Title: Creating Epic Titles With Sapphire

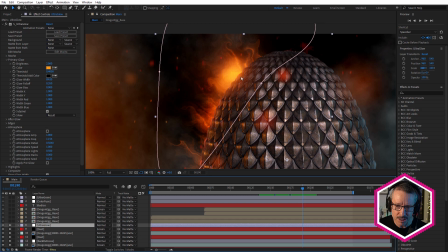(16:24)
Makes it feel more like it's coming from the egg.
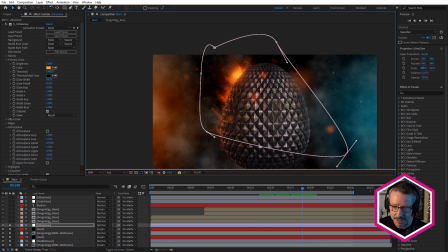(16:28)
And the reason I masked it off is because I didn't want to have it down here as well and start to glow this out.
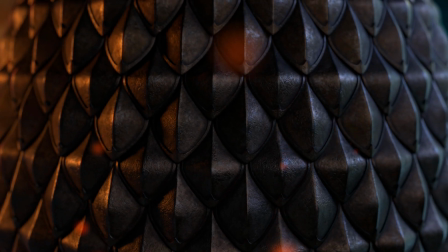(16:34)
Just kept it there. Now there are a couple of other final layers above, Ultra Grain and Color Fuse.
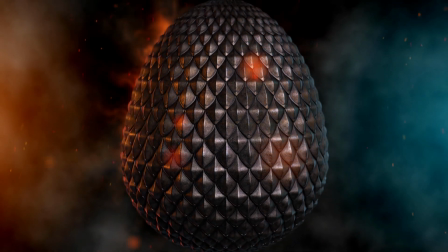(16:40)
We'll look at those in a moment, but let's look at the text treatment.
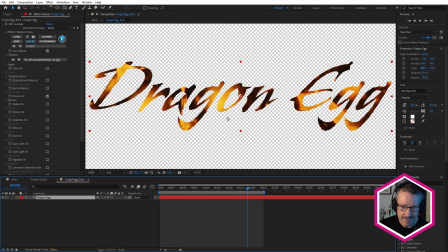(16:43)
So I'm going to go into my Dragon Egg base comp, and this is the name Dragon Egg.
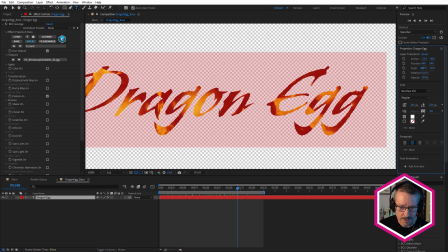(16:50)
And the font here is from the Adobe fonts. It's called Banshee. I thought this was really good.
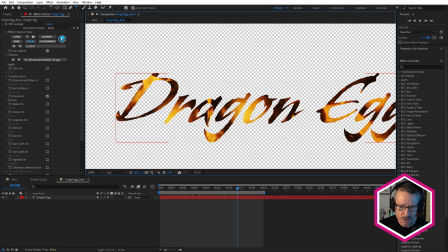(16:57)
It's got a kind of, really suitable sort of slightly angular, jagged look. This is a really great pointy G, just like a dragon scale or a dragon tooth. So this was a perfect font for this look.
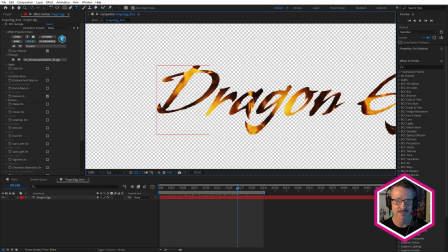(17:11)
And also, importantly, it's actually fairly readable. So Banshee. And to that, I've applied another sneaky little continuum effect, BCC Grunge.
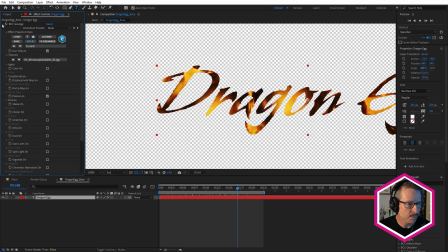(17:22)
Let's turn that off. So there's the white text. Now with BCC Grunge applied, I've used the VV Microscopic Bubbles texture. Okay, and I've also turned on erosion. I wanted the text to be revealed in a interesting way, but rather than just using a transition or a wipe with a mask, I wanted to kind of have it sort of burn on,
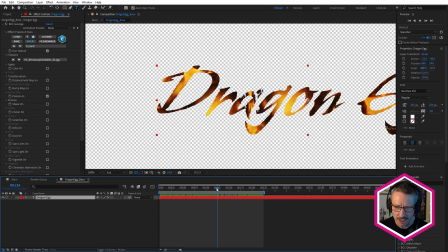(17:53)
give a feeling that it was sort of burning on, and that's why I used erosion.
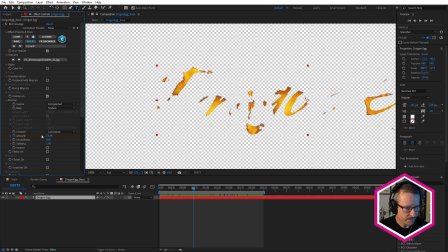(17:58)
You can see I've added a couple of keyframes to the amount. And I've used the texture here. I could use a layer from After Effects if I wanted to for this. This is a great little feature in Grunge, being able to animate the erosion based on an image map.
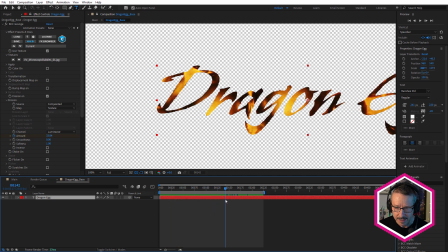(18:16)
So just have that come on like that. And we come back to the main comp.
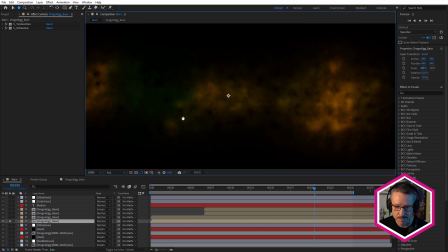(18:23)
I'm going to solo this, and we're going to go through this layer by layer. So this is the bottom of the Dragon Egg text.
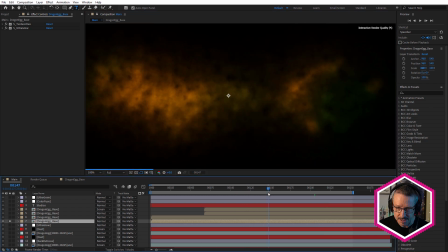(18:30)
And you can see it's basically just smoky, just smoke really. So here, there's the layer we just looked at.
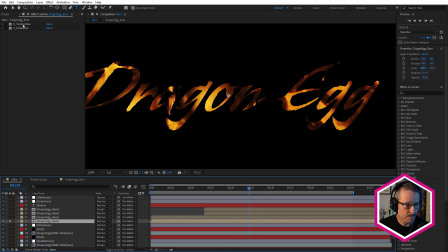(18:40)
And to this I've applied Sapphire Texture Flux. So Texture Flux is kind of a liquid feel to it, and it has some animation in here, which is the morphing.
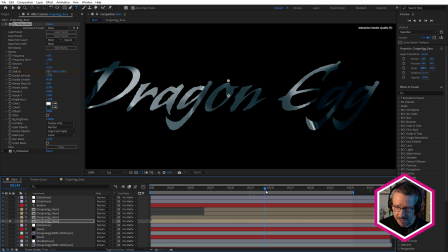(18:52)
So it's just giving us some bright and dark areas that are animating in a nice organic way.
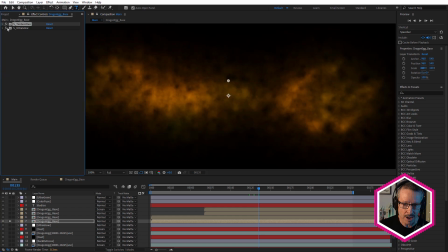(18:59)
And above that, I've applied Ultra Glow, and Ultra Glow also has atmosphere.
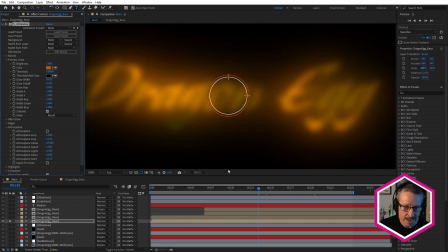(19:06)
So without atmosphere, we get this.
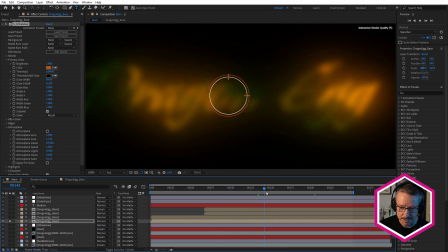(19:09)
So we're getting just a nice sort of glowy look, and you can see the glow is moving around because of the texture flux.
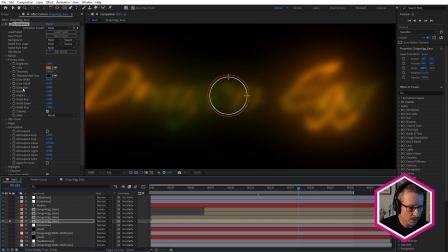(19:17)
So the bright areas get become brighter because of the glow. But with atmosphere, it's more of a smoky look.
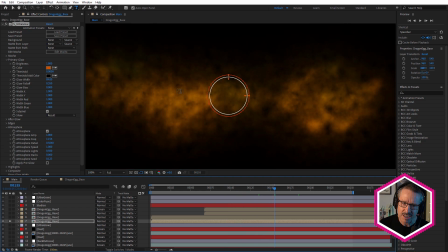(19:26)
So we get this kind of look that this is kind of like smoke, and there's flames somewhere that are kind of lighting up the smoke. That's the kind of look I was going for. So that's the bottom layer for the text.
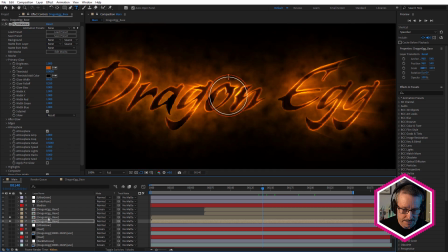(19:39)
Above that, we have the actual text reveal.
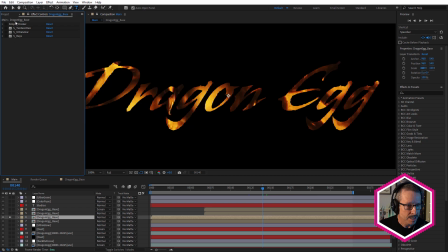(19:43)
So here we have Simple Choker, which I'll tell you about why I use that in a moment. So once again, Texture Flux and Ultra Glow.
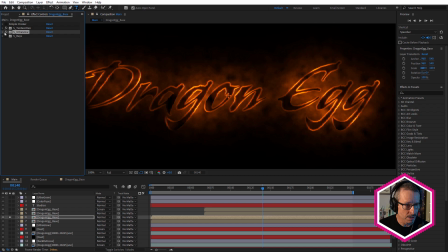(19:51)
But here with the Ultra Glow, what I've turned on, importantly, is edges.
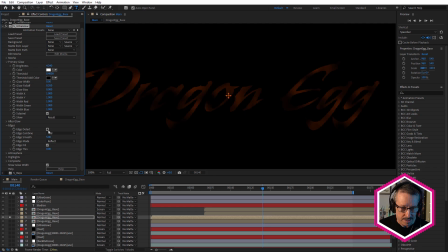(19:58)
So if I turn that off, so we lose the effect pretty much completely. And that's based on the settings that I've set in here. But with Edge Detect, it's detecting the edge of that text.
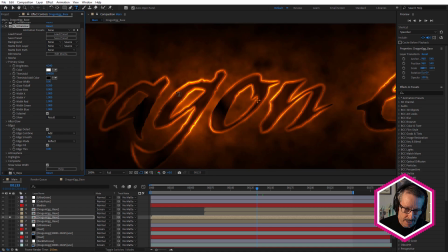(20:11)
And we're getting this really lovely, brighter, edges where that texture flux is brighter. And once again, also here using Atmosphere. So a great way to make that stand out in a really interesting way.
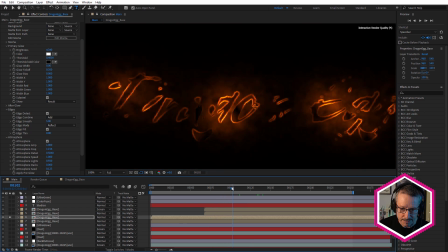(20:26)
You can see how when that erosion reveals the text, we get that kind of look, which is really nice.